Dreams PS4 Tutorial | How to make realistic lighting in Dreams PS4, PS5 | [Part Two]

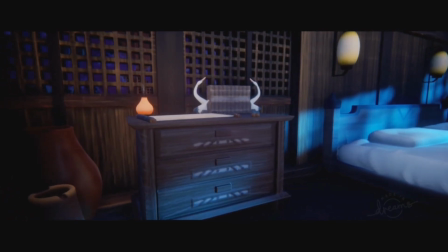And even while I was doing this and already saw a few
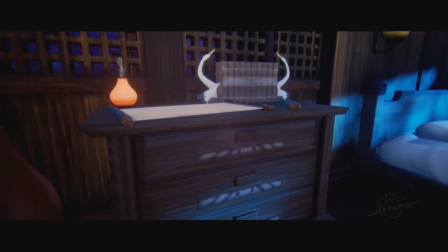mistakes here and there myself that I should have go for, um,
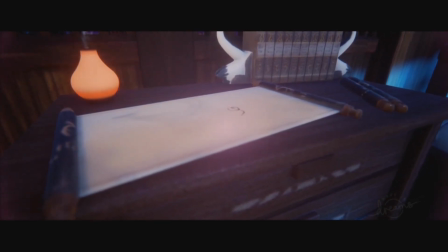it says a lot like how important light can be and is in your creation.
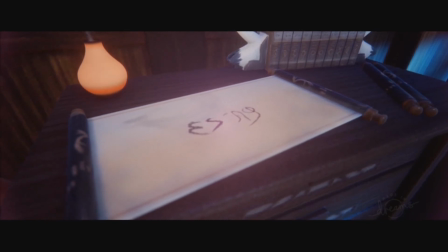Like if you're not playing around with your lighting or when you're setting,
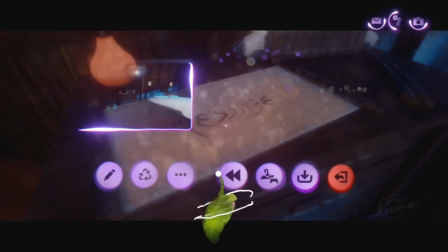your whole environment will look very bland.
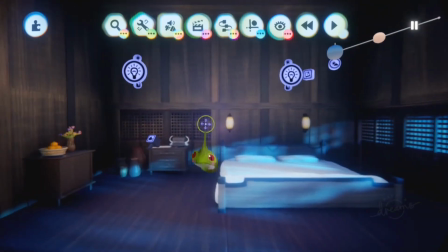And like if I would like remove like all the light settings and everything,
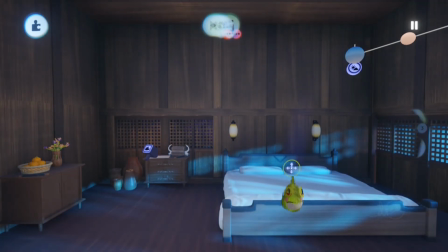let's keep the sun still. If I remove this, like
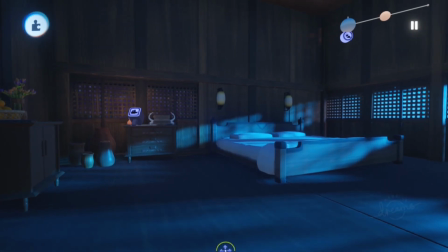everything like you lose is that actually like immersive and powerful um surrounding. And yes, of course, this is a matter of like taste and
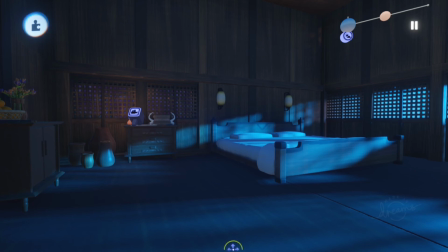but this could be still like yeah improved.
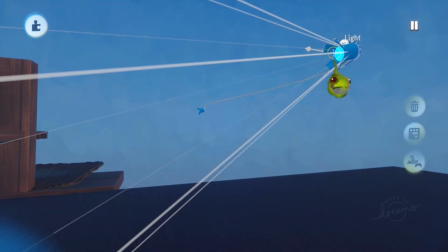And if we also removing of course like the normal lamps,
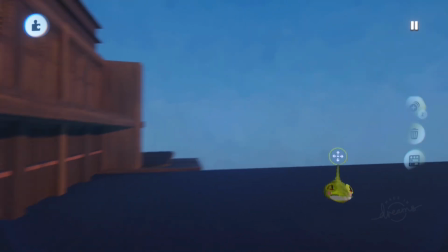so if we sorry not the more the spotlights, it looks like this.
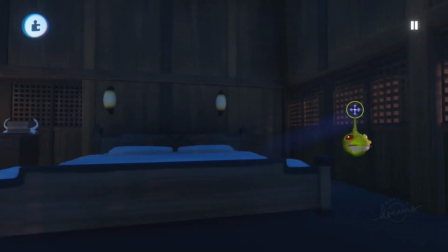And you can see that we have here slightly sun reflection. That's because of this one here.
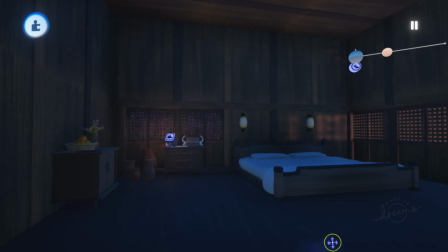as this one, but it's not so immersive anymore as what we had before, right? This is not like how lighting is immersive. And yes, you could like use this still and that it looks okay.
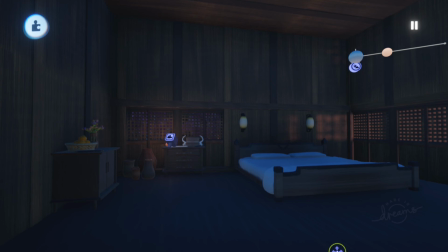If you're using like certain techniques with your assets, you can of course like fake other things still or get away with certain techniques. But for me, lighting is so important to have in your creation, in your dreams, because like it tells so much more
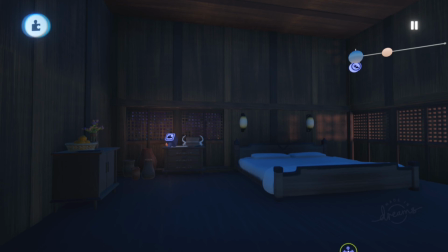about the mood and the setting and where you're going to direct with your game or animation or stuff like that.
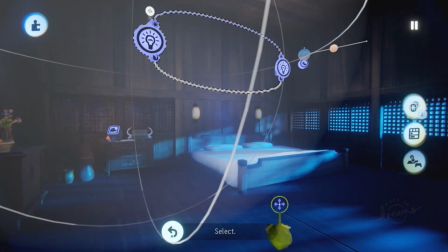So if I bring everything back, it's a lot more immersive.
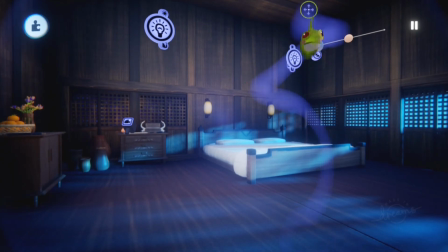So like it's a lot more powerful. And also you can see that maybe here the bed it looks so bright.
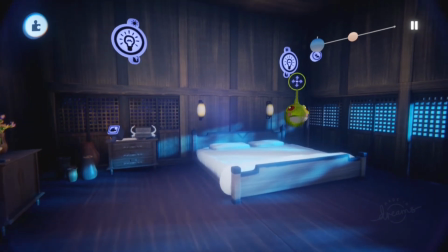Before I'm going to close this video, I'm almost like 45 minutes again.
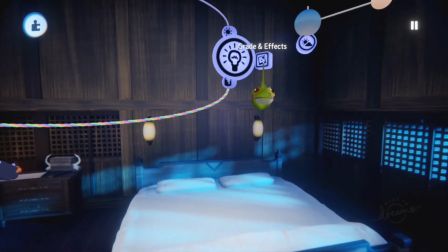That was not what I want.
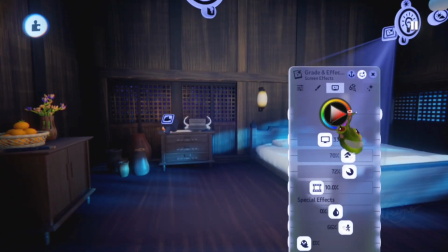Half hour in the video to get like a little bit more of like bright looking effects.
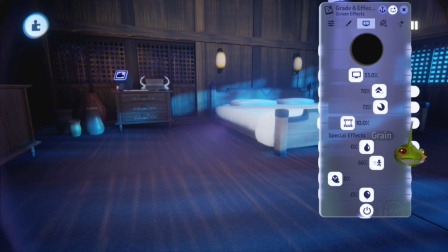I've used a little bit of bloom effects, but don't use bloom effect in video games.
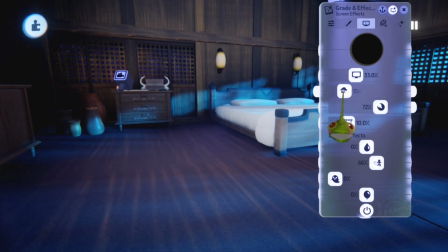But um, like if you like, I would say like use the default or actually just like don't use it at all.
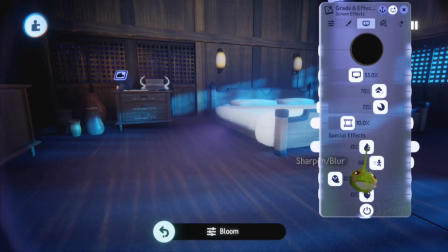But I use it quite high for this particular reason for the cinematic.
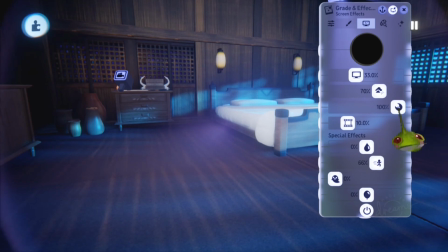Also, the lens flare is something you can go for. I quite used a lot. Grain effect, if you want to go for animation, if you want to go for this is taste stuff.
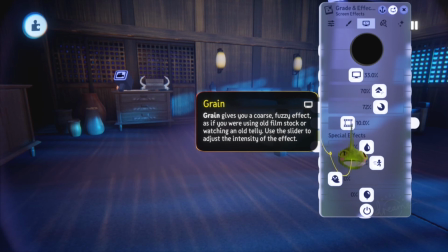Like if you don't like this, I can understand. But um, I like really to use sometimes grain effect over if it's an animation or if it's a movie.
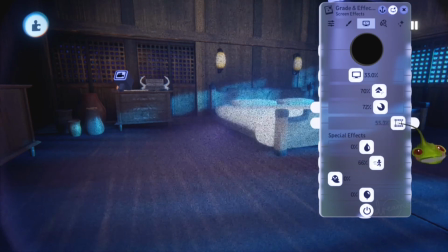I use grain. Not too much. I don't want to like do it like this unless you're going for a horror movie-ish thing.
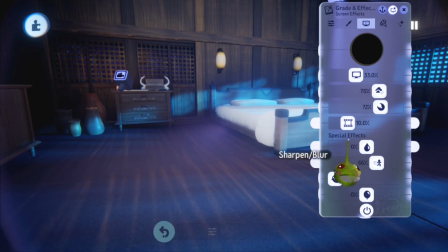But I kind of want to like between 0 and 10 for the right amount of like stuff.
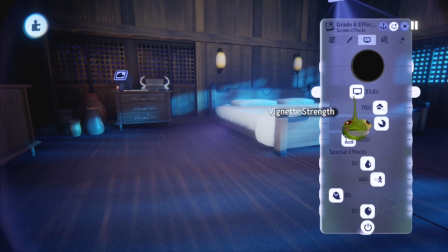And here I didn't touch anything. So yeah, that's how I get. And the vignettes track is also something you can
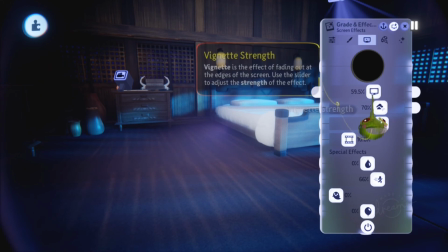use a little bit or like um, get a certain focus point as well.